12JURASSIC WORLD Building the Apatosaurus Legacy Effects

For Jurassic World, Legacy Effects created a number of practical effects.
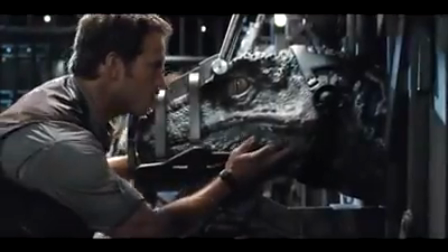[0:04]
Some were created to dovetail with the digital work of ILM, and some of them were standalone pieces.
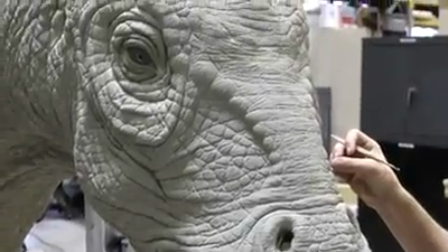[0:11]
One of our favorites that we did, which went straight from the shop to the screen, was the dying Apatosaurus.
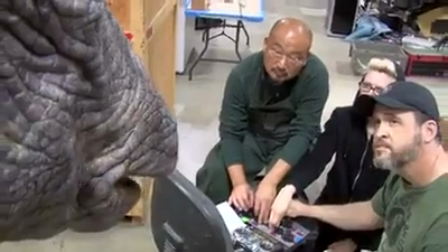[0:20]
The idea was to build the head and the neck that would be animatronic and could react with the two actors, and then ILM would extend it. We wanted to make you feel for this character, and so that became our challenge.
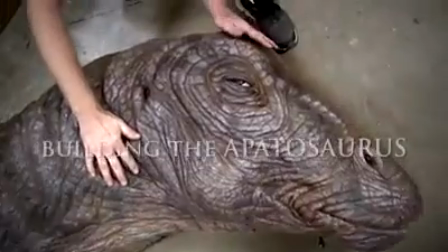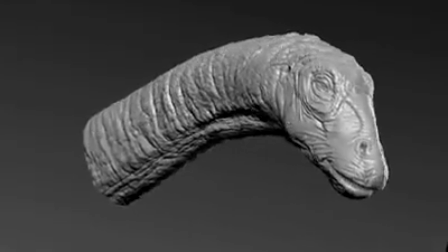[0:41]
We start out with a 3D design. This is milled out of foam.
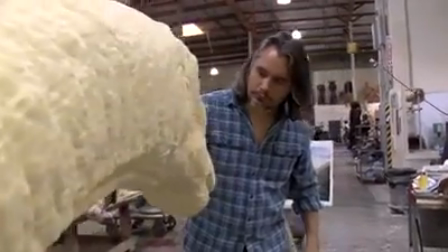[0:45]
That milled piece then is cleaned up by sculptors, and I mean clean up,
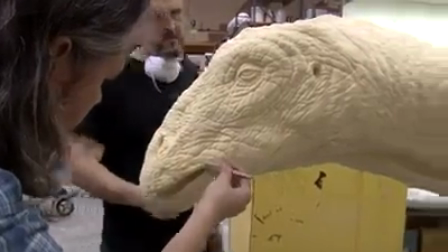[0:49]
you get all of the edges and rough texture that comes from the milling, and detail it up.
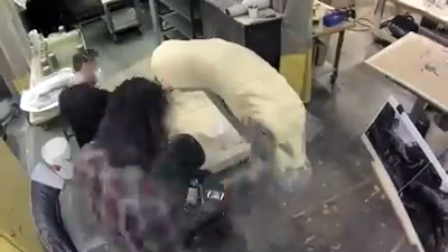[0:55]
You're kind of taking it a little bit further than what's in the design. To me, the best design is always a vague design.
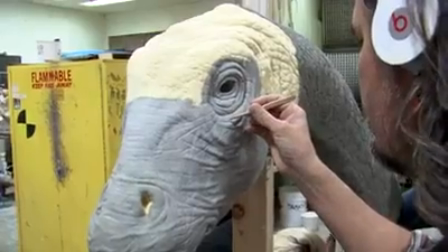[1:01]
It's up to artistic interpretation. Like any kind of reptile, I think about where does it move the most?
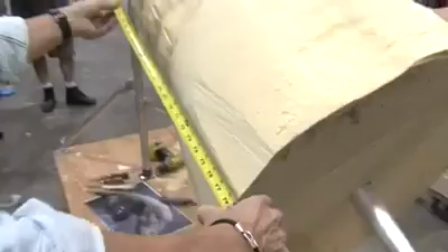[1:07]
Is that going to be wrinklier skin? Is it going to be tougher skin? Steven Spielberg, conferred with Colin.
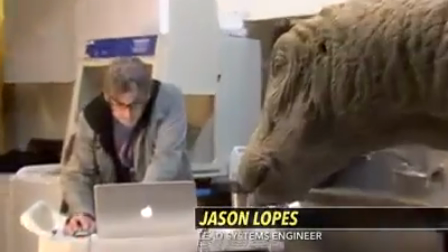[1:13]
It needs to be bigger. The order came down that we wanted to go for a rescale.
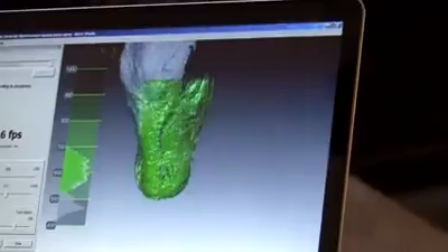[1:17]
We get 3D scanning involved, we scan what the artist traditionally sculpted, and then at that point, once it's in the computer, we can then go to any scale that's needed.
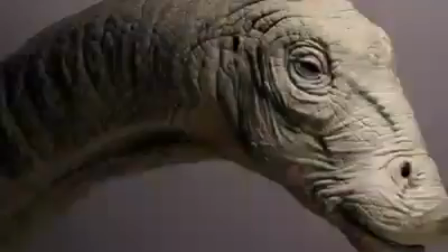[1:26]
So instead of starting over, we were able to save a lot of man-hours. Once that's completed, it goes to the mold department. You want to talk to the artist, you want to talk to mechanics, and then start breaking it down,
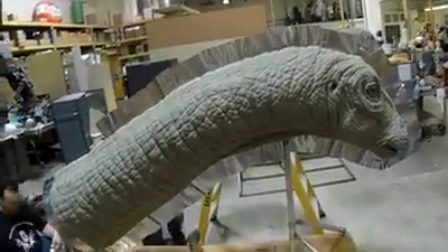[1:37]
which means how am I going to split this sculpture up into workable mold pieces that we can use to create the creature.
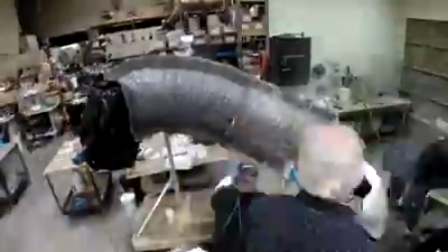[1:44]
We mold the sculpture by laminating multiple layers of fiberglass cloth with an epoxy resin.
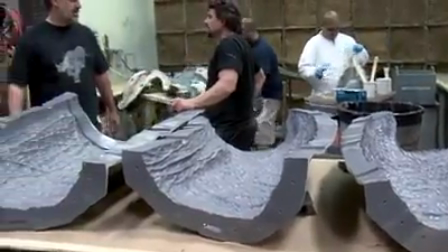[1:51]
Once the mold is done, we have two halves, and now we have to core it. So we take clay and we lay that clay into the mold.
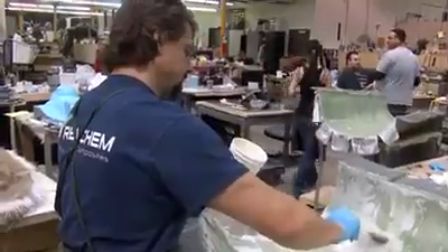[1:57]
We fiberglass inside of that clay.
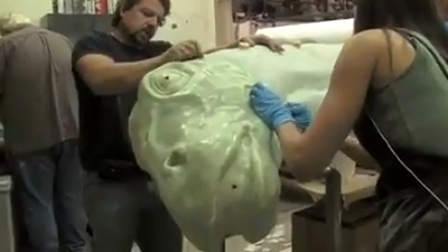[1:59]
And what that does is create a void in between those two pieces of how thick the skin will be in those various areas.
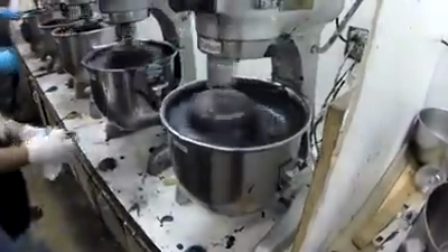[2:06]
It's made with old-fashioned foam rubber, which has been around since the Wizard of Oz.
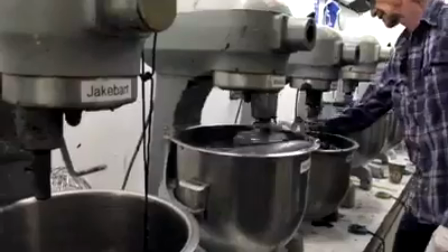[2:11]
Different formulas, but it just works well. Basically, you're whipping air into the latex. The more air that we put into the foam latex, the softer it is, and this was an animatronic skin, so we needed super soft foam in the face.
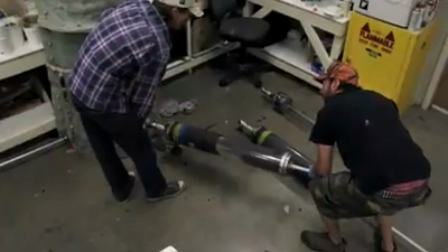[2:25]
And for the neck, we needed something a little bit more durable. We inject from the bottom, and the foam's gonna rise.
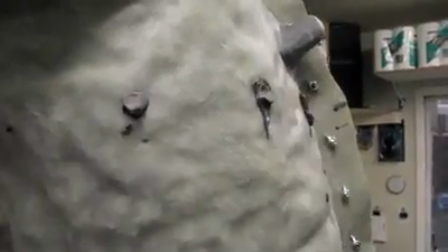[2:30]
We put bleeder holes every couple of feet so we can see where we're at as far as material goes.
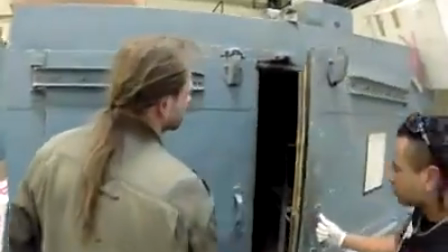[2:35]
Let that gel, move it to the big oven, cook it for 12 hours overnight, and the next morning we have a dinosaur.
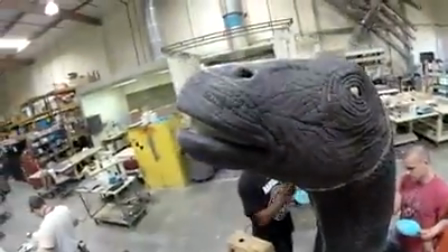[2:44]
While all of the artistic work is being done, inside the team are building the mechanics.
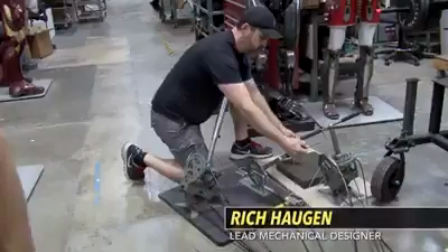[2:51]
In this particular build, we actually went back to the early days when we did the first Jurassic Park. We went with a cable system instead of hydraulics, and had to counterweight it with springs.
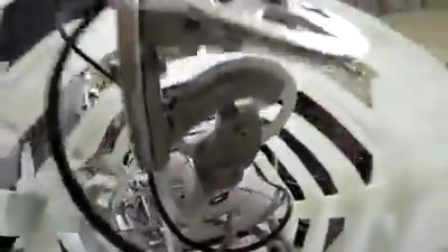[3:00]
Inside, we used a series of what we call reverse parallelograms, and each stage would move up or side to side.
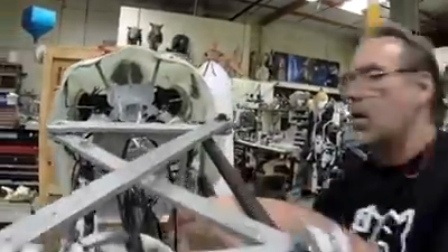[3:06]
And over the course of that long neck, it allowed for a gradual move.
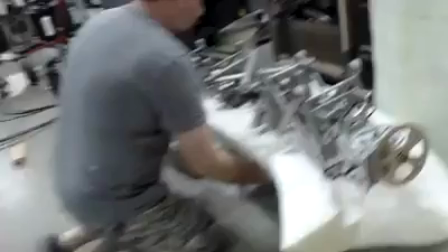[3:10]
We recreated the core of the neck sculpture in foam, cleaned out the center of it so that the mechanics could be within that.
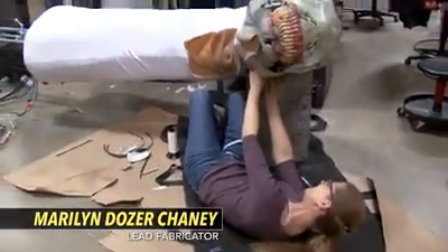[3:17]
Then we covered that portion in spandex so that it would slide on the foam latex skin.
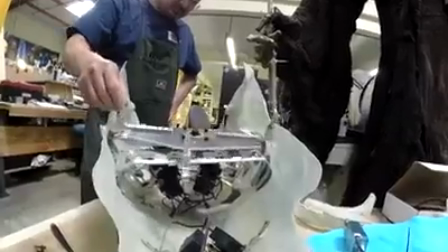[3:23]
With the head, as all creatures we build, we try to get as close as we can with our limitations of how many servos and motors we can fit inside of it.
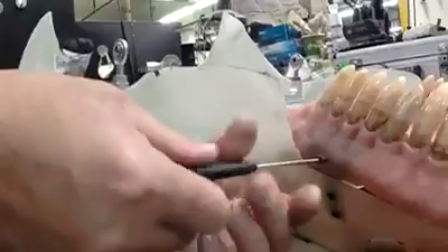[3:30]
And I've asked for this thing to do the world, all kinds of muscles moving.
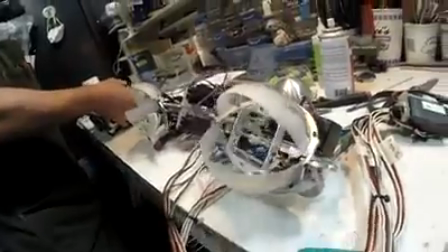[3:36]
Just throwing everything that we have. You're getting blinks and eye movement. It can snort and it actually blows air.
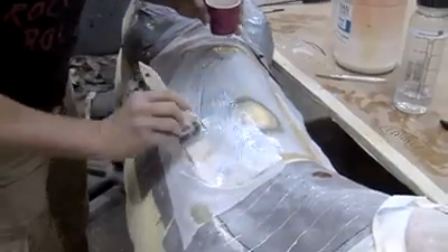[3:42]
We had a series of 3 bladders going through the throat to replicate kind of a swallowing mechanism.
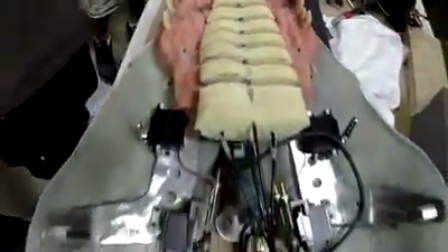[3:47]
Subtle, but it's effective. Everything that you can possibly weave into this creature to give it that emotional feeling and make it act, and make it perform, to become a character, not just an animatronic thing. To really breathe life into it.
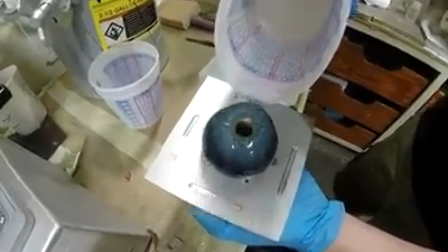[4:02]
I think they wanted a human quality in the eye so you could associate with it easier.